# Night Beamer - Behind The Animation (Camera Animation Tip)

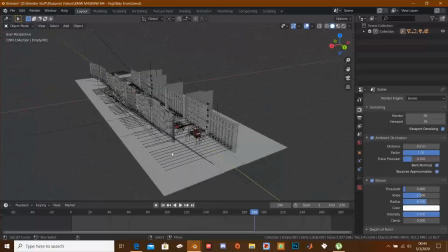[4:07]
It's one of the highway scenes, and also with a bunch of these buildings, nothing really complicated, as you can see, just like that.
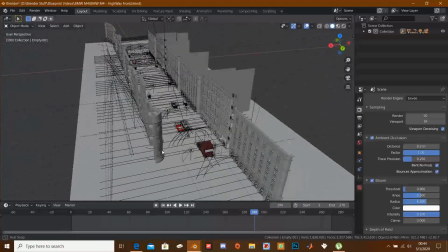[4:15]
And yeah, so these buildings, these building models are not mine.
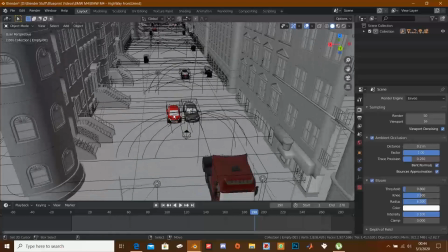[4:19]
My friend actually bought them online, so I borrowed them from him. And yeah, that was what I used in the video.
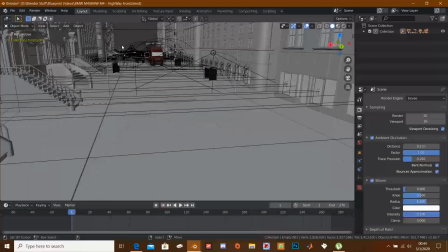[4:27]
So let's move on to the next scene, which is this one pretty much. So I'm just gonna go back to the beginning of the animation.
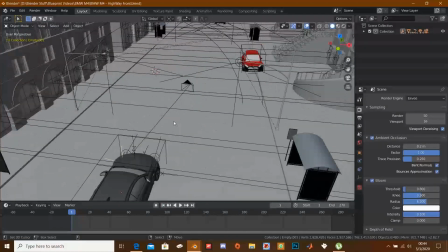[4:32]
The animation back here. And I will take a look at the camera, which brings me to the tip I wanted to give you guys.
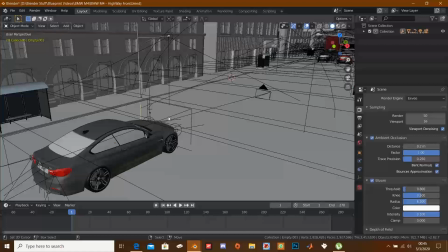[4:41]
I wanted to give it at the end of the video, but I'm gonna give you guys right now.
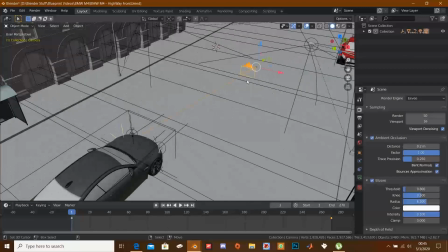[4:44]
It's pretty much how you animate your camera in a scene like this.
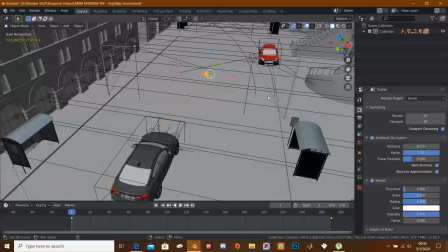[4:50]
Okay, so maybe your vehicle is moving, you want to animate the cam.
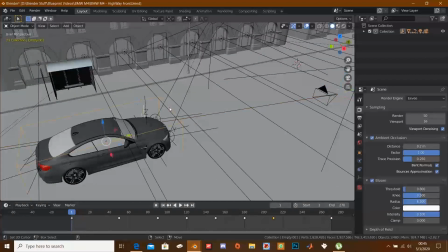[4:54]
The easiest way out is to parent the camera to the empty, okay, so that the camera can follow the empty anywhere it goes.
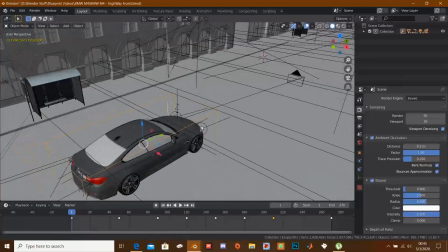[5:02]
Okay, so right now it's not parented to it because I figured it's a bit too what do you call it,
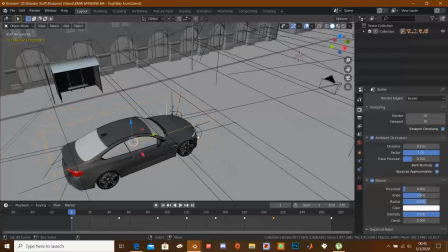[5:08]
too straightforward, not too the way that I want it. I'll explain to you guys to understand.
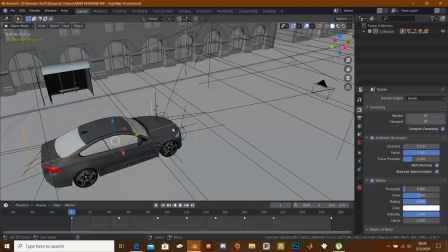[5:14]
So pretty much if you parent it to this object and to this parent to this empty, sorry, when you start playing the animation, the camera is going to move along with it.
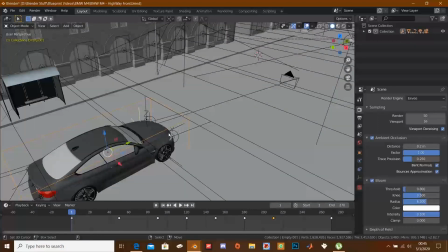[5:23]
So I didn't like the effect it gave me. So what I did was I animated the empty on its own, and then I animated the camera on its own. Okay, so to sort of get two different what do you call it, motion. So the motions are independent of each other. Okay, just to give it that effect.
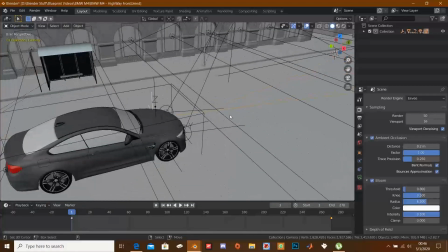[5:40]
Okay, because you can tell me when they're taking a car shot in real life,
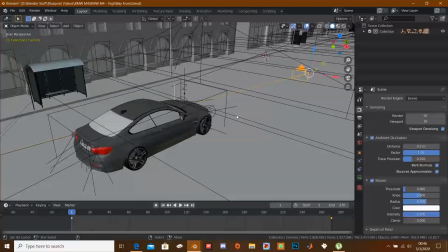[5:45]
the car and the camera are moving dependently, if you get what I'm trying to say.
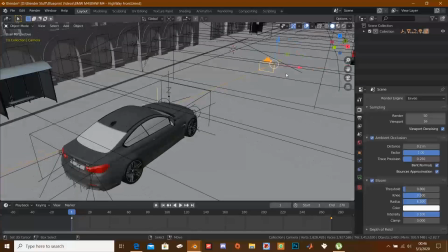[5:50]
So yeah, pretty much I decided to make the movements independent, so I animated the camera separately and animated the car separately.
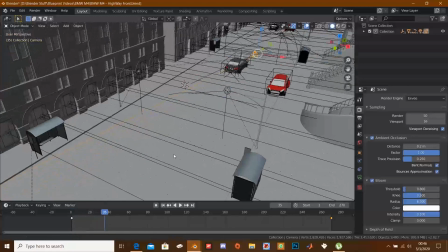[5:56]
So if you take a look, you can see, especially in this scene right here,
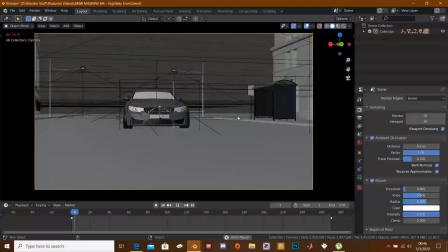[6:03]
I did that specifically for this scene because as you take a look at it, you can see the car pulls closer to the cam and then slows down,
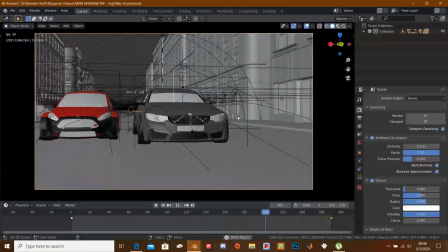[6:10]
and then the cam pulls forward a bit farther than the car, and then the car pulls closer, and then eventually it passes the cam.
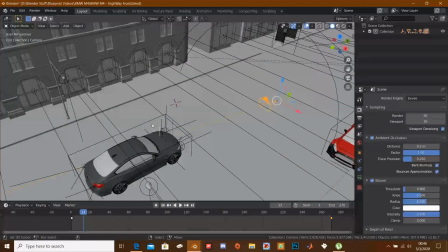[6:17]
So if I had parented it to this, it would have been, I mean, if I had parented to the empty, you would have still found a way out, but it would have been a bit sort of
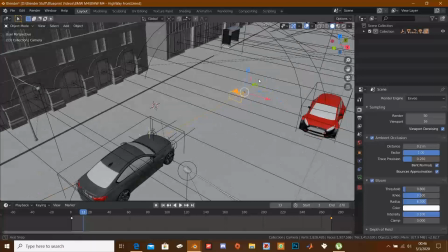[6:26]
complicated than to just animate the camera separately on your own, right? So that's pretty much most of what I did in this animation.
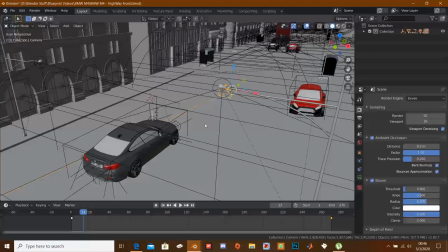[6:33]
I animated the cam separately from the empty, and yeah, pretty much went straight forward from there.
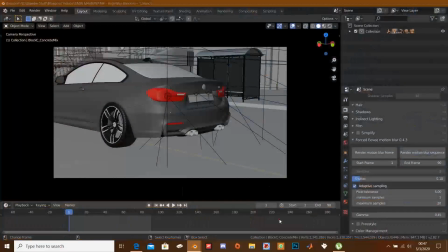[6:39]
And if I move on to the next scene, which is I think this one right here, which was a pretty simple scene,
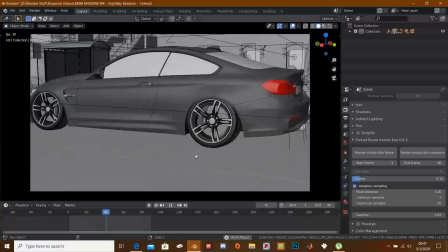[6:45]
about 90 frames, where the car pulls to the right and then pulls back to the left like this.
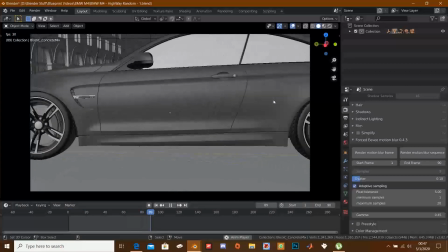[6:51]
So you can see I animated the suspension as well. If you take a look at the car, you can see it raises and then, I mean, it drops and then raises a bit.
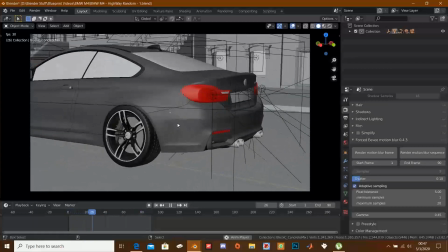[6:57]
That's pretty much all I did here.
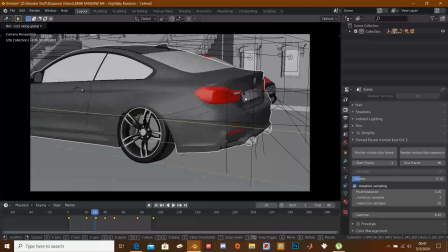[6:59]
I just pulled this, rotated in the y-axis like this, just to animate that thing just like that, to make it look much more realistic.
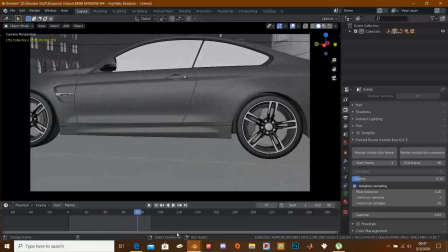[7:07]
So if I play it one more time, you can see how it looks. And now for the final scene, which is it the final scene?
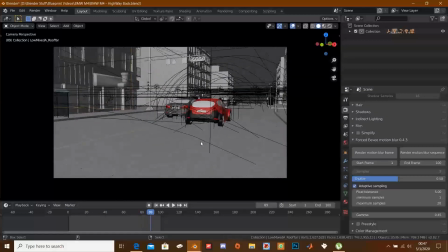[7:13]
Yeah, the final scene, where the car is behind the camera here. Okay, so this one as well, I animated the where is it?
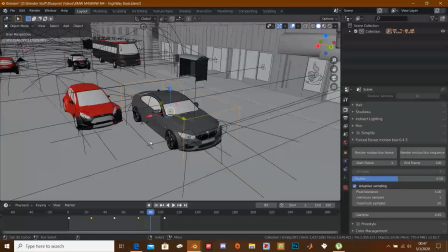[7:22]
Right here. I animated the camera separately from the empty right here.
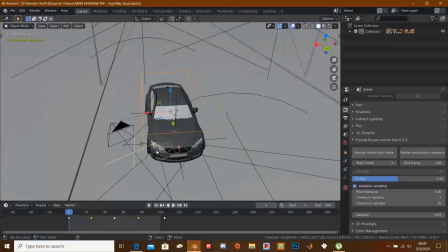[7:31]
So if you take a look, you can see the cam is not parented to the empty.
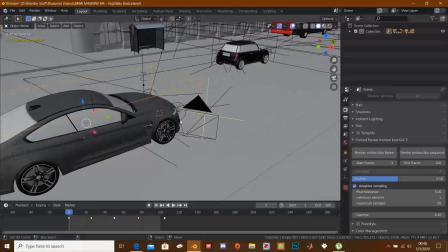[7:35]
And I think is the best way to animate your cams in situations like this. Animate it separately from the empty you're working with. It makes it look much more realistic. Okay, so the emotions are independent.
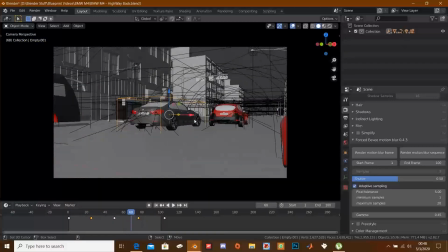[7:48]
And that brings us to the last scene, and pretty much the tip that I wanted to give you guys.
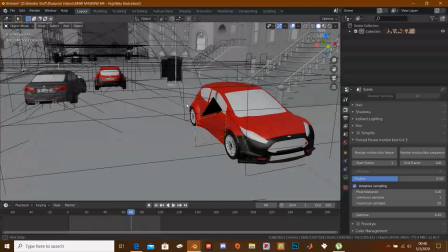[7:54]
So before I leave, this is not actually an in-depth tutorial to help you guys animate.
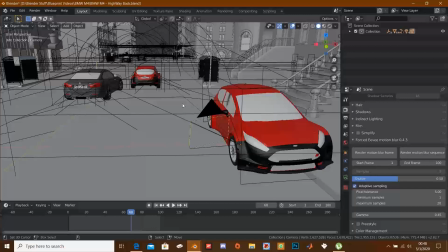[8:01]
This is just to show you what I did in the 9beamer animation, but I'm going to be giving you guys an in-depth tutorial on how to animate stuff like this sometime in the future.
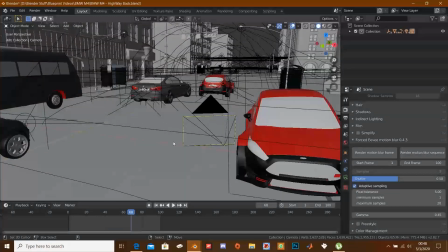[8:12]
Okay, because right now I'm pretty preoccupied. That's why I can make you guys some tutorial.